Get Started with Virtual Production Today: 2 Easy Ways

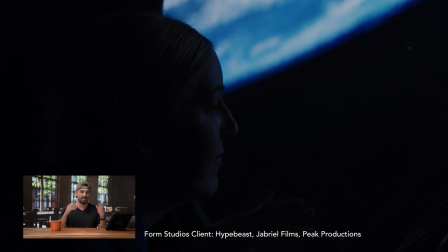(4:05)
And this is really the power of virtual production, how quickly you can do a setup and how minimal a setup has to be to really have a great effect.
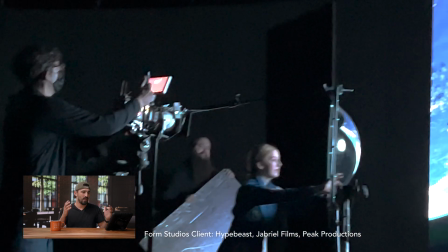(4:12)
You see the astronaut kind of float up to the window, which appears to be like a space station, but really all it is,
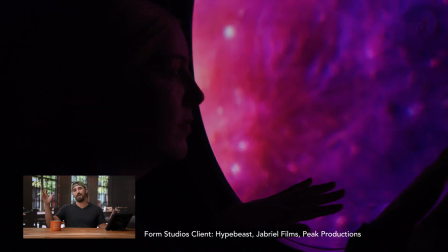(4:17)
it's a playground bubble where the astronauts kind of just like walking up and floating to it and I mean it just sold so good.
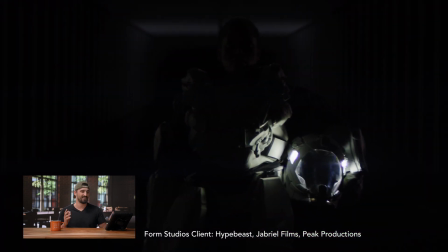(4:24)
This shot right here honestly, it's pretty badass.
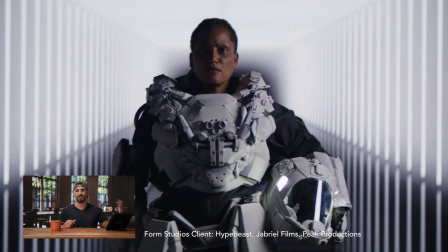(4:27)
So she's actually an astronaut, she's been to space, Dr. Proctor, it was really cool to have her in the studio because she was just like wowing over the wall, so it's cool to see somebody's been to space,
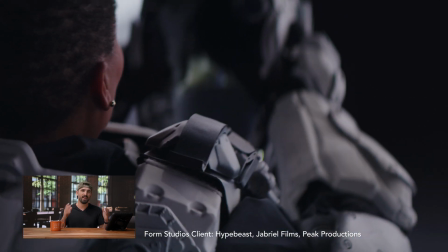(4:37)
think virtual production is like the coolest thing ever. This is a great example of using abstract motion graphic.
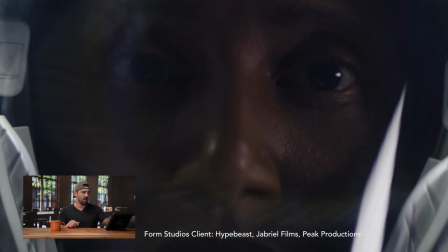(4:43)
We just found this on Envato, so it's really affordable to find. But also just the way that it's made, it seems like there's a lot of depth to it.
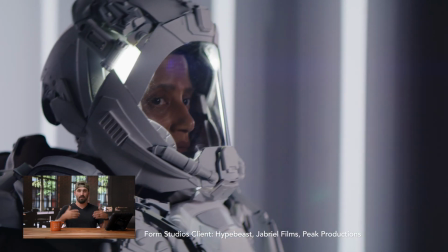(4:50)
But really it's just a video playing on our LED wall, but because our wall is curved,
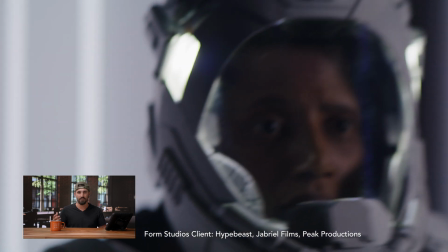(4:54)
we shoot a side profile shot that looked like a completely different stock plate. What's nice too with this shot is as a light is kind of coming up towards her,
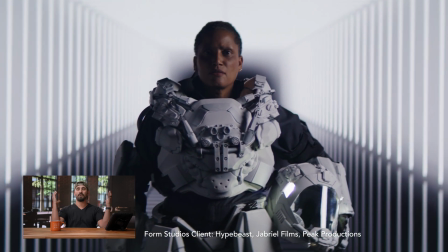(5:04)
we're able to cue on some of our physical lights so it looks like that light is kind of wrapping around her body which also helps sell the effect like she's in the environment.
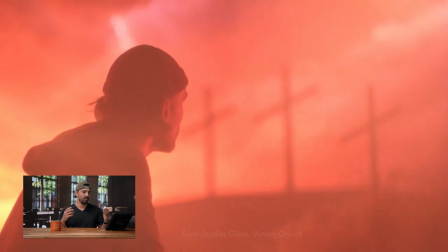(5:12)
So this is a great example of how good something so simple can look. They really didn't have many physical elements but they really focused and dialed in the lighting.
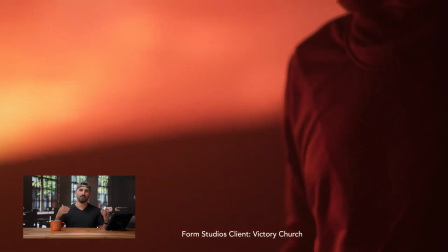(5:20)
That's what makes it look so amazing.
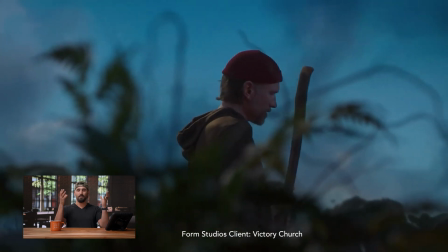(5:21)
For this wider scene they did they brought in like one little like fake plant put up on a pedestal just we had something as a foreground object to pass by.
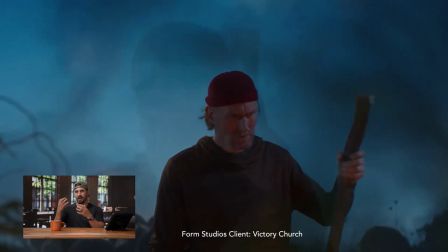(5:30)
We had some little like aperture MCU pucks make a little fire effect for his face and again it's very simple,
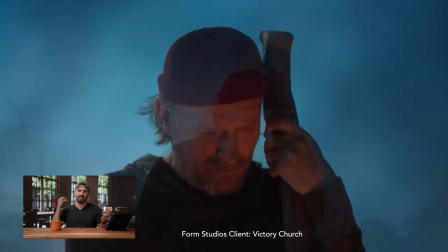(5:36)
practical elements and then the lighting that really just helped sell the scene.
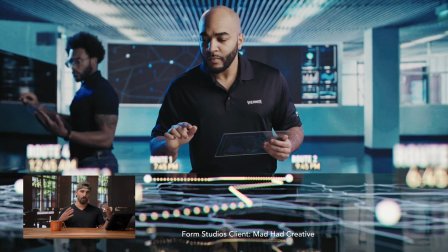(5:42)
So for this shot they had a very clear vision of what they wanted everything to look like. They created their background and foreground stuff in After Effects. We shot the background in camera and they were able to track in all the foreground elements in post.
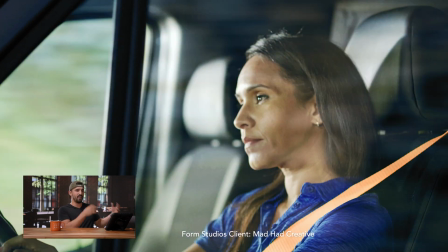(5:55)
So with this they went out and shot some driving plates around town. We brought that in on our LED wall and what really makes the you all great for
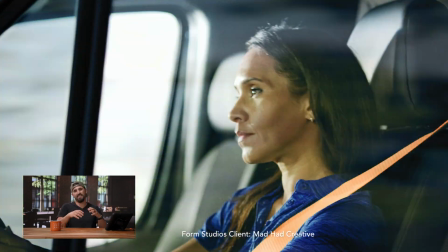(6:02)
driving scenes is all this natural reflection that you get in the glass that makes it seem really realistic.
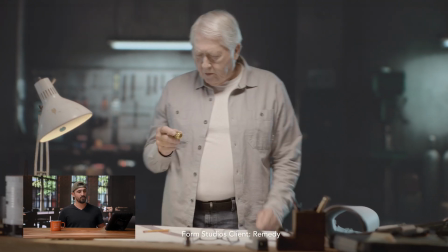(6:07)
So for this project we used Unreal Engine and video plates. We used Unreal Engine to create this cool moody garage scene and then we shot video plates in five different cities,
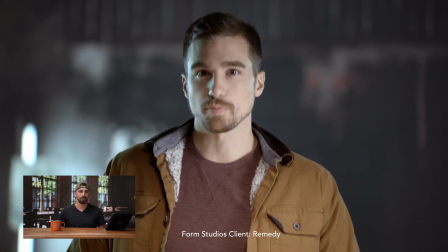(6:16)
brought that footage back here to the studio and we could shoot this whole entire project in one shoot day. Because this project was in Unreal Engine we were able to move every single element in the scene.
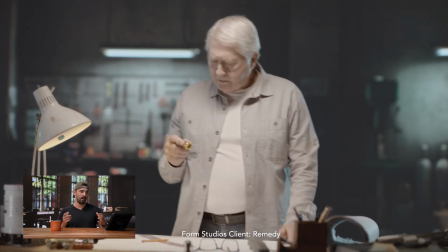(6:25)
There were some drums we moved around, there's some graffiti on the walls,
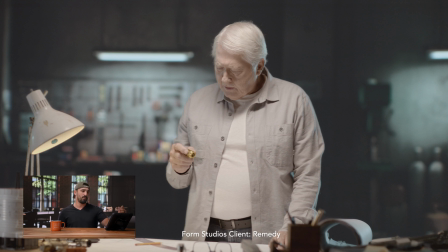(6:29)
we were able to change the brightness on the tools in the background off those virtual lights but then also we're able to make our physical lights kind of match the virtual lights in the scene.
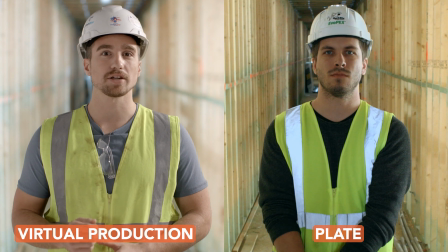(6:37)
So I think it helps with these plates is we normally have a stand-in when we shoot the plate and that way we can bring that plate into the virtual environment. We have our physical actor kind of line up with the stand-in that we did with the plate and that really ensures that all the scaling is correct.
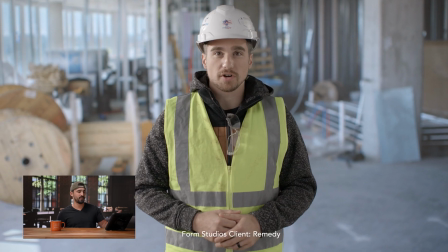(6:52)
Also on this we can tell the lighting.
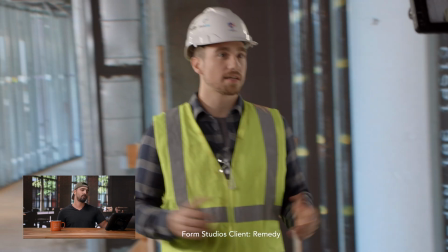(6:54)
You know on this one in the video plate the lines coming from the left side from outside these windows so then on the physical set we We then brought the lighting in from the left side as well,
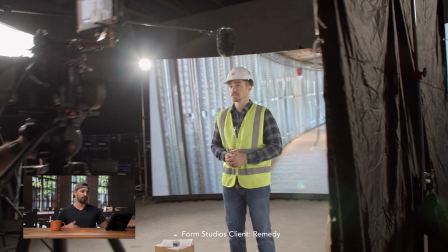(7:02)
so that way our lighting on our physical set and our virtual set were blended and that just really helped sell the effect.
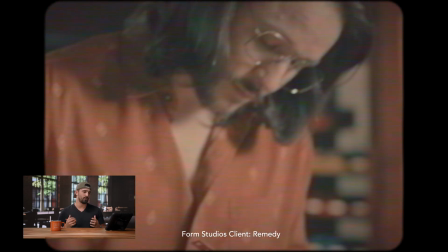(7:08)
This is another project where we used Unreal Engine and also used video plates.
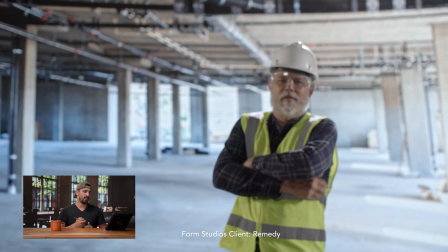(7:13)
The opening sequence is in this kind of like retro garage. And then all these other shots are actually just photo plates.
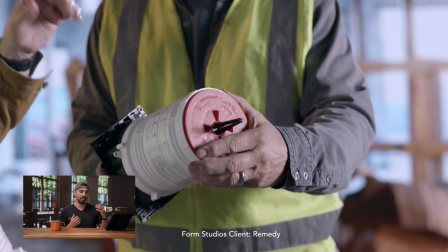(7:19)
You know when you have these tighter shots with quick movement, really with these scenes there's very minimal physical objects in the scene.
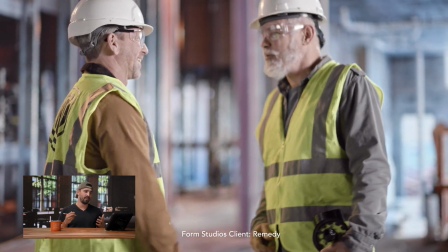(7:26)
It's mainly just the photo plates in the background, but really the lighting is what really just makes this scene just really seem realistic. There are a lot of ways to be successful in virtual production. It really comes down to your project needs. If you have a smaller budget or you want to dip your toes in virtual production, then using plates is a great option. If you have a little bit bigger budget and you want full control, then Unreal Engine is great for that.
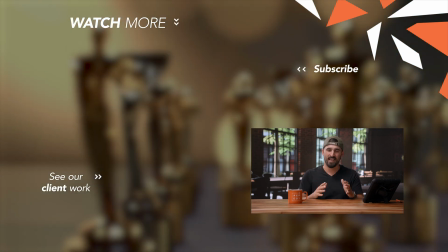(7:49)
Ultimately, it's about blending the lighting and your physical set with a virtual environment that's going to make your project look amazing.
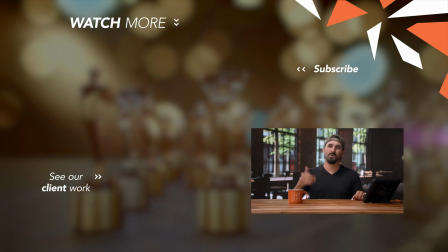(7:55)
If there's something that you want to learn more about, let us know in the comments below so we can help you on your journey.
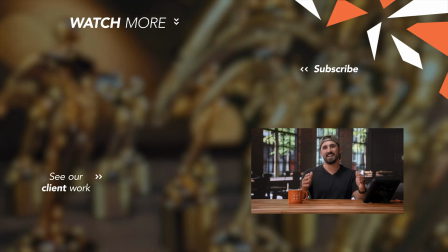(8:01)
See you next time.
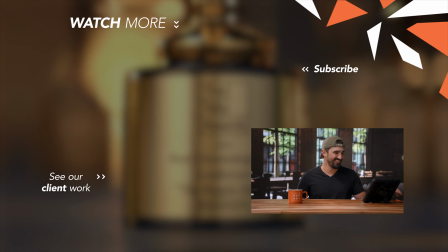(8:04)
Okay, just take it. Just take it.